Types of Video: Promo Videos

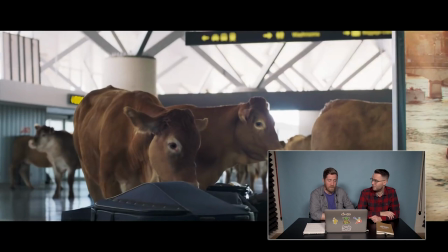249s
So they actually released a behind-the-scenes video to support this to show where and when actual cows were used versus computer-generated cows. So shots where there's close-up of cows or just a few individual cows,
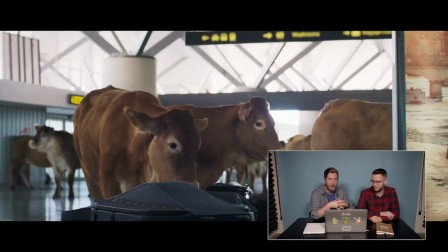266s
those are actual cows in the airport, where it's the wider shots where you see tens, I don't know if you see up to 100 cows, but when you see the larger group of cows, those are all computer-generated. And they also touch on what they did to really keep
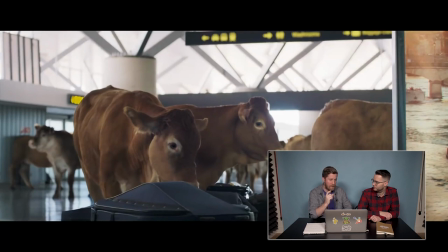283s
the cattle safe and not feel threatened or endangered is that they put up sheets to keep the minimal engagement or interactions with humans. So they just felt like they're amongst themselves.
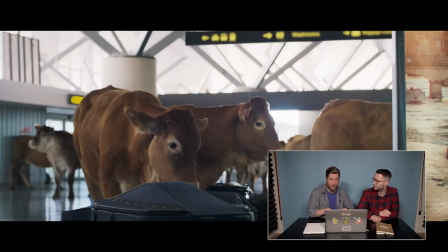300s
But they also, too, laid down paper on the airport floor so that their hooves had a little bit more traction because I could only imagine a cow or a horse's hooves trying to walk on, you know, ceramic tiling and whatnot to an airport, it would be probably pretty difficult.
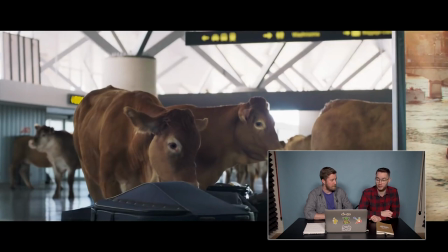320s
I mean, you go through an airport with dress shoes on on a slippery or snowy day, and you go inside, and you're doing a little bit of the deer on ice dance when you first get in, so you can only imagine having that naturally all the time. So that was very thoughtful of them, obviously. It was. And so for them to release that with this, it just shows that they care, and as you said, it was thoughtful of them.
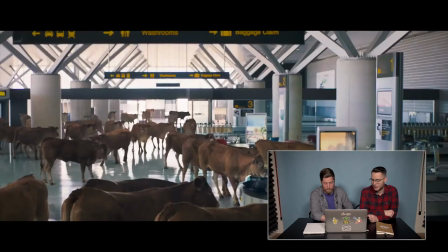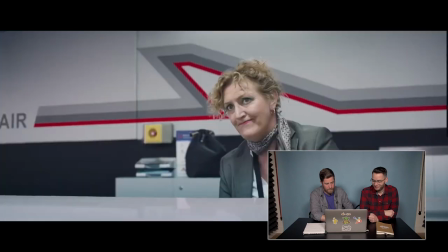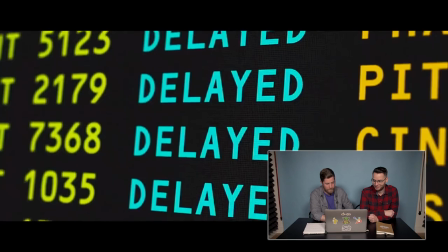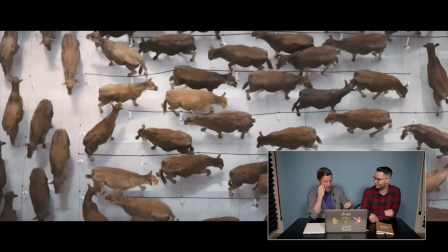356s
So right there, as you said, the tension's building, and again, it's a clever way of the sound that they used to build that tension was the revving of an engine with the series of shots of all the things that you'll experience at an airport that just irritate you,
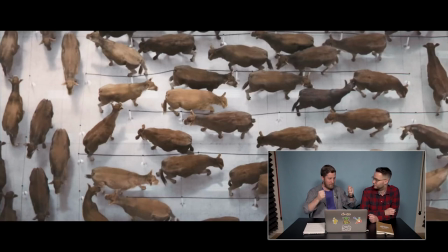372s
whether it's your flight being delayed, the teller closing the till, so now you have to go wait in another line. Flight's been overbooked, so you're off that flight now? Or your seat got changed, and now you're sitting at the back beside the toilet, or right in front of the toilet.
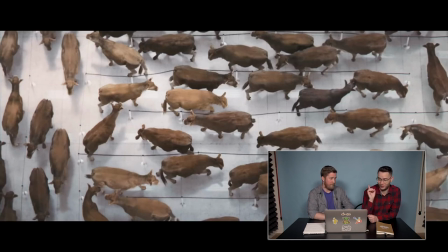392s
I've only had one flight where I was sitting right in front of the bathroom, and I was like, never again. Somebody's got to do it, though. It's very true. And then right here, this exact shot right here, is exactly what they're trying to capture,
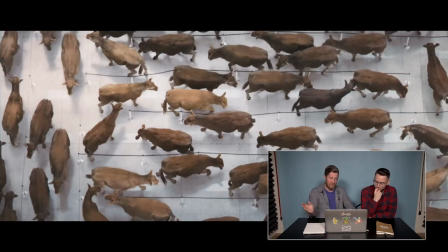407s
is that exact feeling of zigzagging through these lines, literally feeling like you've been herded like cattle. That's right. And it's like the ultimate tension builder, right?
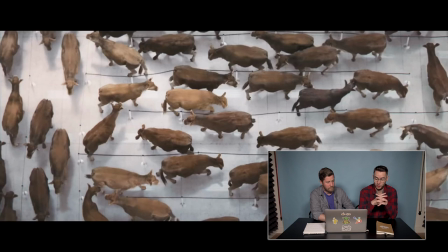423s
Because we do like a bird's eye and we kind of pull out with like these snap cuts kind of thing to show just like that mountain of like individual cows, animals, representing also people just clustered in and you're just in this zoo, this maze of just chaos. and it makes you feel like I've been there.
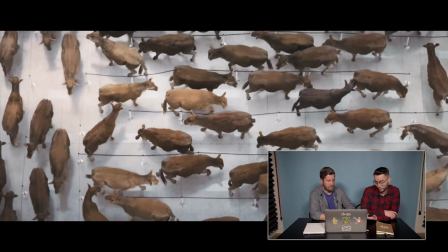439s
So it's a really good visual and really comical at the same time. Really funny.
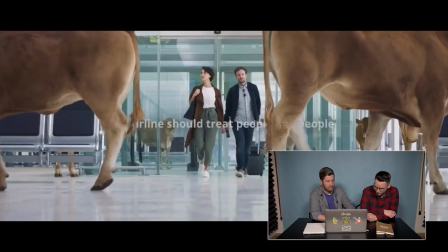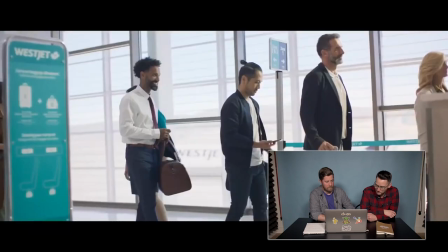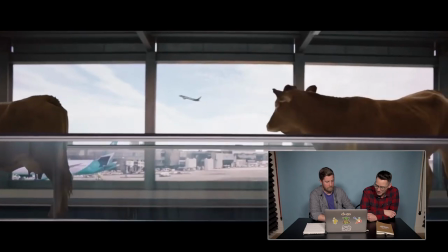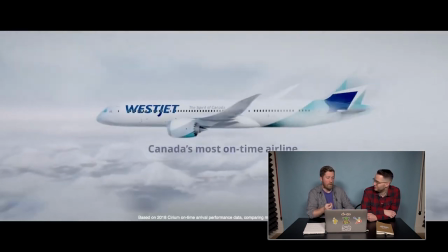461s
So lastly, I think what works really well is that for the first two-thirds of this video, you have no idea who created this video, what this video is trying to promote or anything like that.